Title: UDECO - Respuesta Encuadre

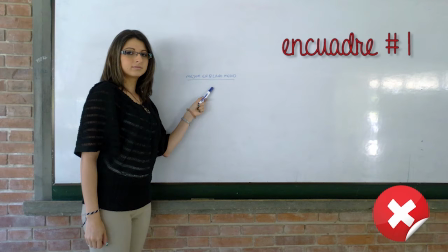7s
Aunque el encuadre es técnicamente correcto, en este caso, para que el tamaño de la letra sea elegible, es preferible utilizar un plano medio.
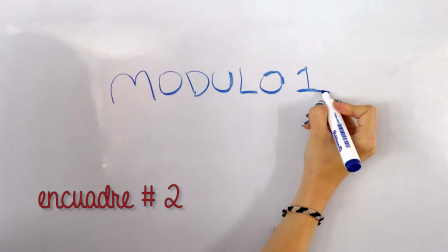19s
Este encuadre es el correcto cuando queremos realizar una presentación en la pizarra y no queremos que se vea nuestro rostro.
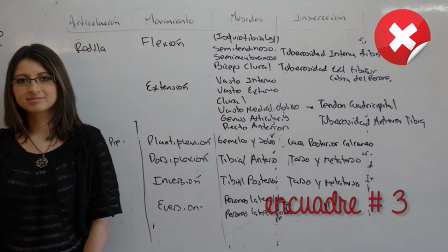27s
En este caso, no deberíamos cortar en el hombro del personaje, ya que es una articulación.
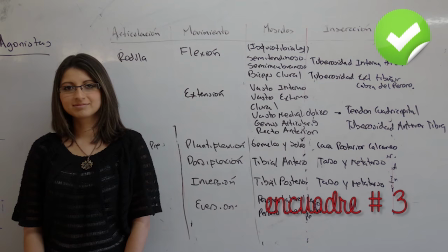34s
Tenemos que tener en cuenta este detalle cuando escribimos en la pizarra y nos movemos para hablarle al público.
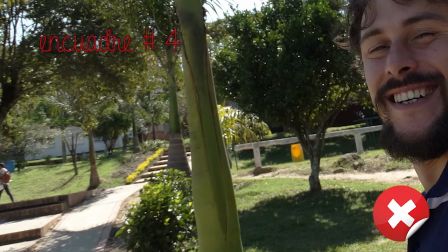42s
Este estilo de autograbación puede ser interesante, pero tenemos que tener cuidado con no cortar partes del personaje.
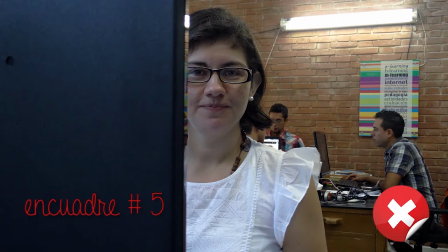52s
En este caso, la pantalla del computador interfiere con la imagen del personaje, es mejor buscar otro ángulo para grabarlo.
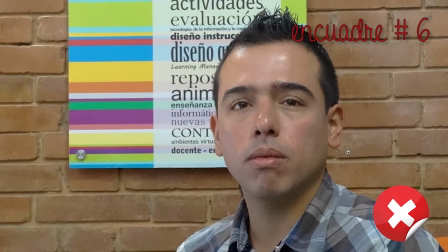62s
Recordemos no recortar por las articulaciones, en este caso el cuello. Para hacer un primer plano debemos cortar a la altura del pecho.
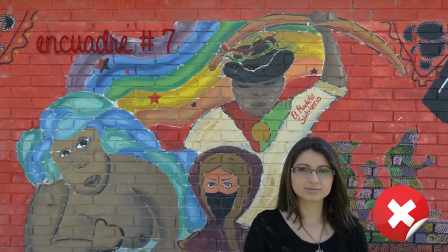72s
Recordemos no dejar tanto aire sobre nuestro personaje y tengamos en cuenta que el fondo no sea distractivo y confunda al público
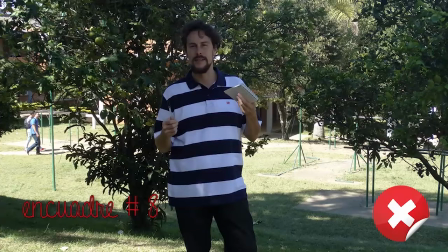82s
El tamaño de plano puede ser adecuado, pero sería mejor no cortar el cuadro en la articulación de la rodilla
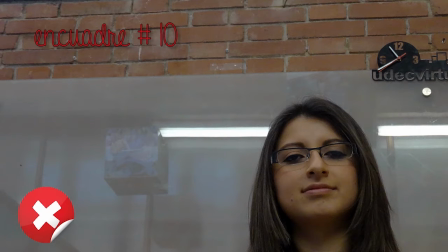91s
Este encuadre es correcto Cuando grabemos con nuestro portátil tengamos en cuenta encuadrar de manera correcta
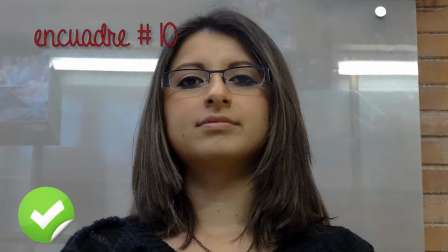100s
Notemos que esta posición tan inclinada de la pantalla hace que la figura se vea desde abajo. Es preferible tener la cámara a la altura de los ojos.